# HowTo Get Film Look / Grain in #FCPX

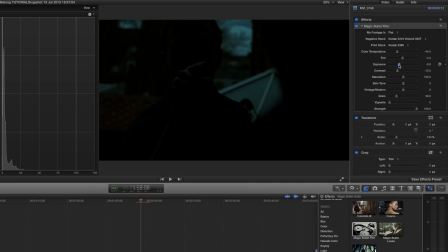4:04 Now if we were to bring down the exposure, you can see that whereas 125 represents pure white pixels and 0 represents pure black pixels, most of the pixels are down towards the darker end. And what you want to make sure you do is get a fair balance.
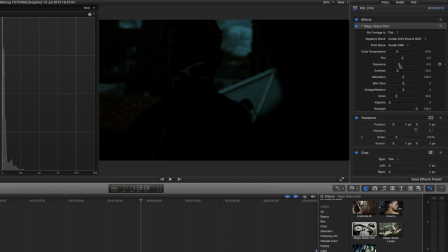4:23 Now obviously you can have a darker scene, but you just got to be careful that you don't make the image unseeable.
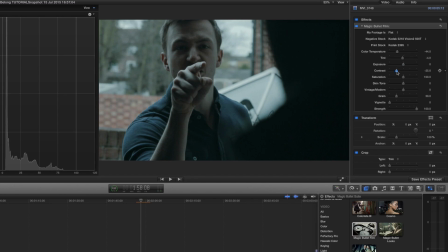4:30 So I'm gonna bring down the contrast a bit, but you can see there's no actual pure black pixels in our shot now, which is fine. We can bring it down a little bit more, and around there looks cool to me.
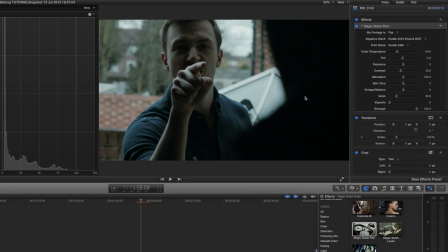4:42 I don't want pure black pixels, because it's hard to see exactly what's going on, and some displays won't project that well. Also because it's daytime, and it would be silly to have
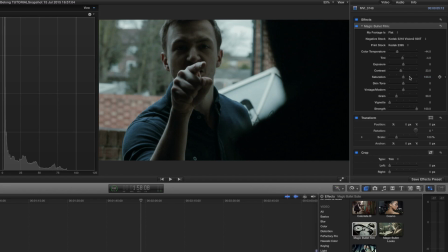4:54 that high intensity contrast when the sun is out and shining, even if it's not on the subject matter of the scene. Now we've also got saturation. where if you bring that right down, you can turn it into black and white, although there is a black and white film stock at the bottom with Prolostia.
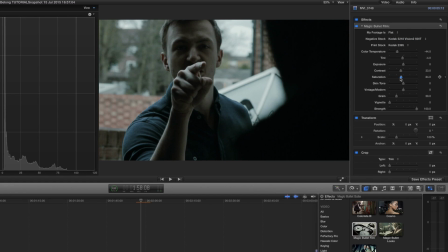5:12 But the saturation slider, I like bringing it down a little bit with film, but that's more me. Now, skin tone, this is a cool slider that is very similar to a slider from the Mojo plugin, also from the Magic Bullet Suite. And basically, it helps preserve and change the skin tones despite what you're doing with the rest of the scene.
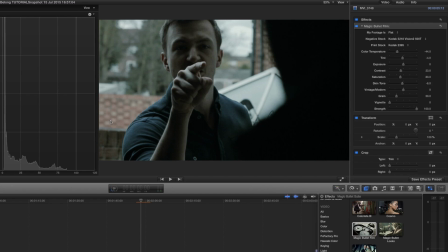5:32 But because there's a lot of brickwork that is actually producing very similar brownie orange colours to the flesh of this actor, then it's going to be harder to protect the skin colour.
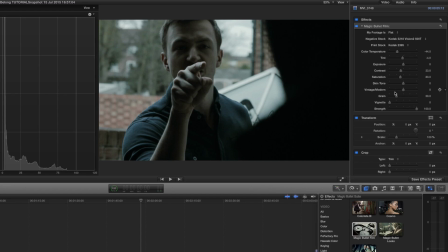5:45 So I'm just going to leave that as neutral for now. But if you have a white actor in, say, like a very green forest scene, then it's going to help change or preserve the fleshy tones if you are turning the scene a lot more grungy and blue and green.
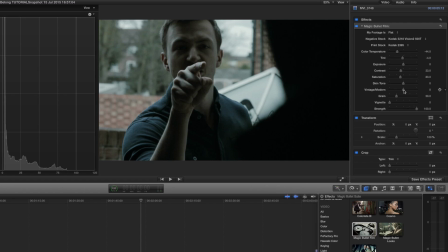6:02 Now, what I really like is the fact that we've got this vintage and modern slider. If we slide it all the way up to modern, then you're going into the future, and it's high intensity,
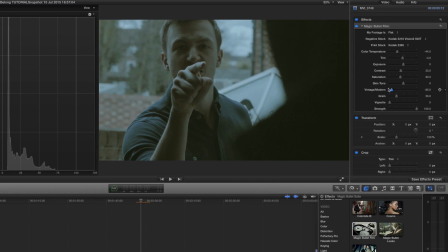6:13 it looks something like a Bourne movie, and then when we go all the way down, it flashes the image and it starts to look really retro, like a 1960s psychedelic kind of feel and vibe, and I really like that.
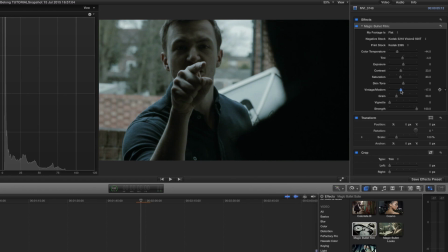6:24 But I'm going to go slightly backwards, just because stylistically it feels kind of like a British social realist film, which is kind of what I was going for when I shot this. And then what we also get is grain. Now, often I love having grain on my movies,
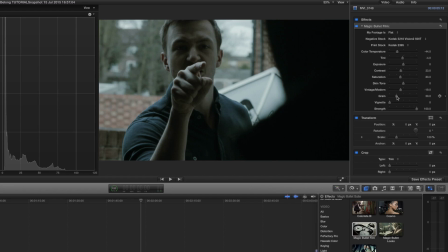6:41 and in the past it's been limited to adding the preset grain or the noise filter in Final Cut,
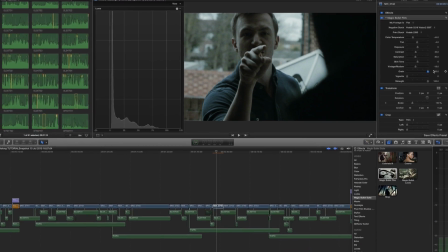6:47 but now we have a grain filter that is very authentic, and we can push all the way up to 200 without it looking like a digital incarnation.
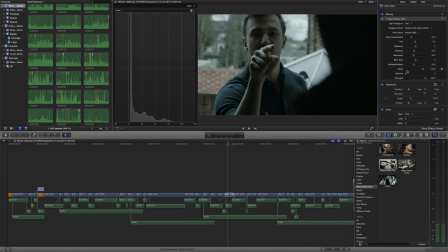6:56 But what's really important is that once we've played around with the grain, we full screen the image and then pause it,
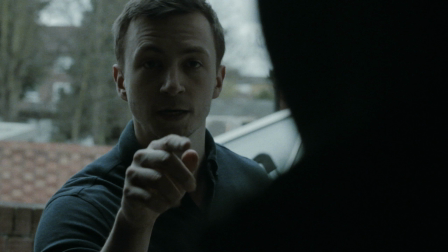7:02 because during playback Final Cut will often blur the image because it hasn't finished rendering and preparing the full res video for playback. It wants to give you consistent performance, so go full screen with Command Shift F and then press the space bar to pause,
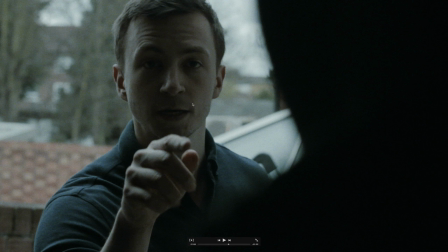7:17 and then you can see how your grain is looking on your full screen. Then you've got a vignette.
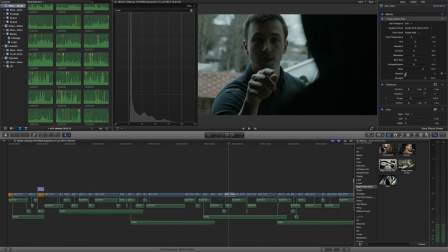7:24 Now, vignettes are still really handy and still used widely in today's cinema. If you've got a corridor scene, for example, a vignette's going to really help you to focus the audience's attention down to the end of the corridor. And then finally, what we have is the strength bar. Strength 0 being the effect is off.
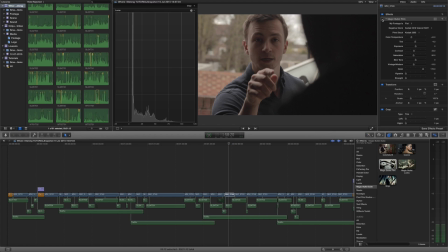7:44 If we toggle Magic Bullet Film off, you can see it does nothing now because the strength slider is at 0. But if we now put the strength slider all the way up to 100, then that is the effect we've just created in full swing.
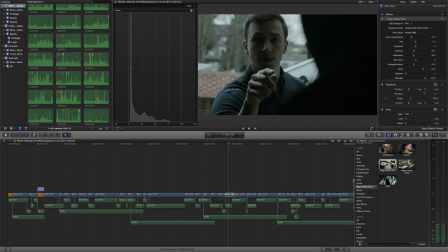7:59 Now, let's say that you wanted to apply this effect to your whole timeline. You should check out my other tutorial about total adjustment, which is a way for you to apply this effect to your entire scene, and it's going to save you a lot of time.